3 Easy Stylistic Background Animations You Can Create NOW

Hey, what is up guys? It's Arnek and welcome to this week's video. Let's take a step back, because today we're going to create interesting and stylistic background animations to put behind your titles or lyric videos. But before we hop into After Effects, make sure you subscribe to this channel and turn on the notifications to step-by-step up your filmmaking and animation game. It does help a lot and I really do appreciate it. So without any further ado, let's hop right in. Roll the intro.
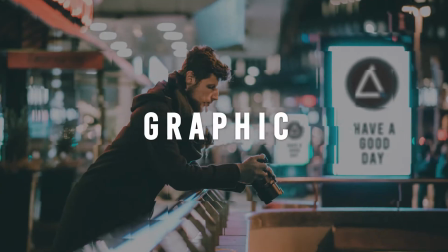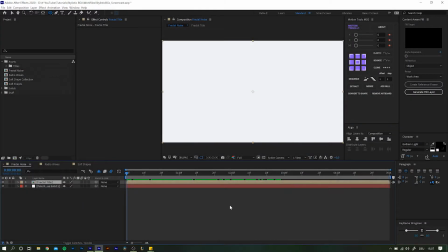35s
Okay, so let's kick things off with a rather simple and quick one. Nothing too fancy here, but I like to use this one whenever there is little content to actually look at. That is when I find it too empty with just a blank background. So to add that certain interest to the scene, let's create a new solid layer.
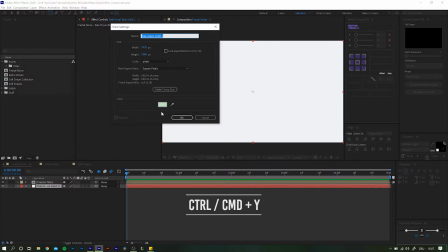53s
Control, Command and Y. And for now, let's go with something a little off-white. Highlight the new solid layer. And then we are going to search for an effect.
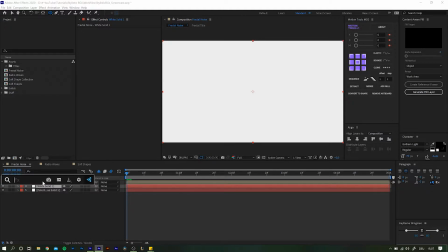64s
And by the way, the tool that I'm using here is called Effects Console from Video Copilot. I highly recommend you guys to check it out, as it can speed up your workflow by quite a bit. And as it is free, I don't see why you would not go and get it. You can find the link in the description below.
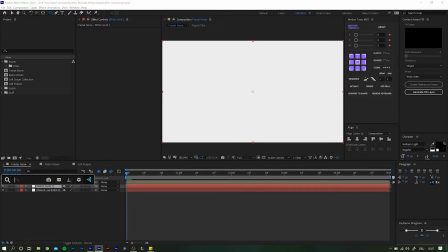81s
The effect we are searching for is the Fractal Noise. Most of you will probably have heard already about this effect, as it is incredibly versatile and can be used in numerous ways.
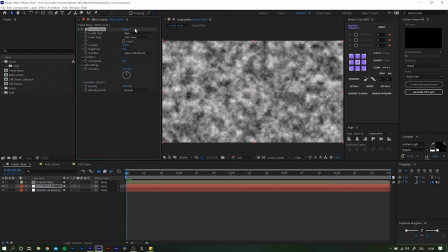91s
For this one we are going with a fractal type called Smeary, but honestly you can pick whichever you want and whichever suits your project best.
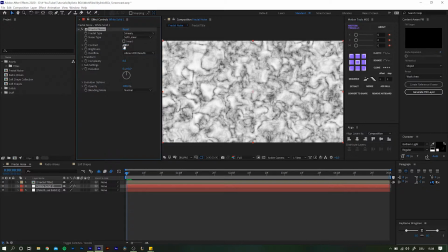100s
With the type selected, our next step is to decrease the contrast to something around 70. Leave the rest as it is for now and simply reduce the opacity way down, so it is not too heavy on the eye anymore.
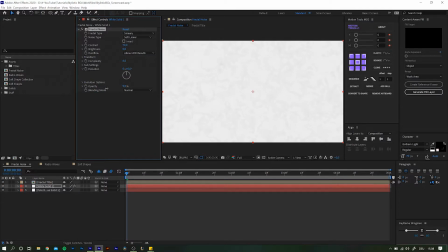113s
Normally I tend to go with something around 5 to 8 to make it really subtle, and more often than not that is exactly what you want. But for now, let's keep it a little bit higher so you can see what the effect does a little better.
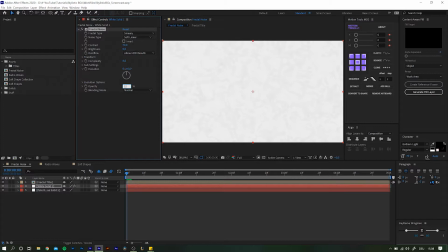127s
So I'm setting 12 or maybe 15. But that in itself does not do the trick yet. For the fractal noise to actually move, we have to animate the evolution. And we do that with one of the probably most used expressions, time.
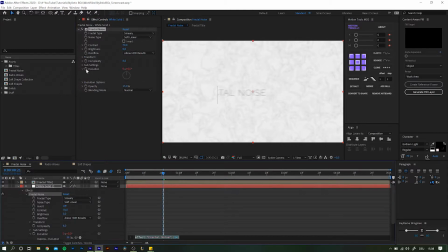143s
So Alt-Option click the stopwatch to enter an expression and type in time times, and let's go all the way, say 200, and see how it looks. What this expression does is increase the evolution by 200 degrees for every second passing.
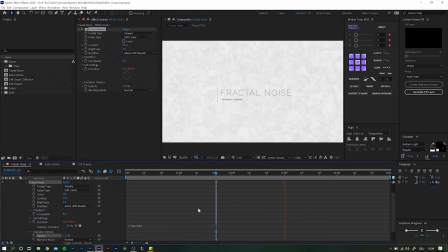160s
But to me this is kind of too much, which is why I like to combine it with the posterized time effect. So again, search for posterized time and add it to the layer. Posterized time is an effect that essentially lets you set a custom frame rate at which the affected layer is played back at.
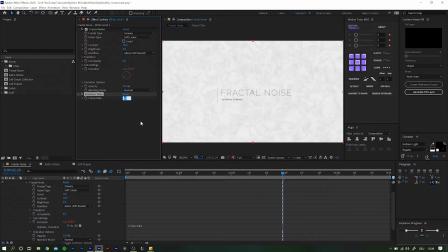179s
Let's set the frame rate to, I don't know, let's try 10. Now instead of every frame, the layer only changes every third frame, as our base frame rate is 30 and this one layer is now replayed at 10.
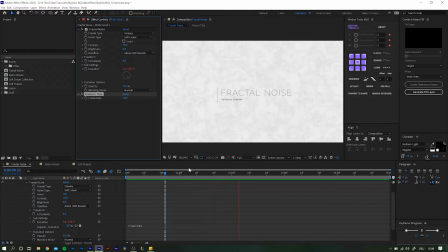194s
Of course, if you feel better with other settings, go ahead and play around with the numbers. In the end, it really is up to you. But yeah, that's it for the first background animation. For the second one, we again have to first create a new solid layer, so Control and Command Y, and this time the color does not matter. Highlight the new solid and search for the effect Radio Waves. With radio waves, initially there are circles being created that radiate outwards in a set interval,
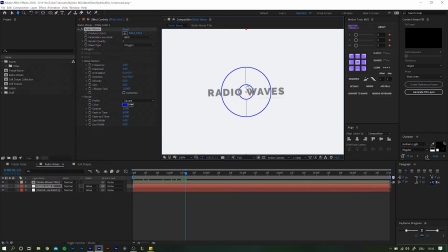224s
and it uses this horrible blue color. So first off, change that color to stop your eyes from hurting.
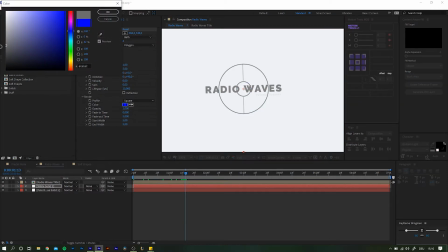231s
After you saved yourself a massive headache, it is time to mess with the settings. For example, you can change the polygon sides downward, so you don't have to work with circles only here. And then, as you might expect, you can change everything else as well.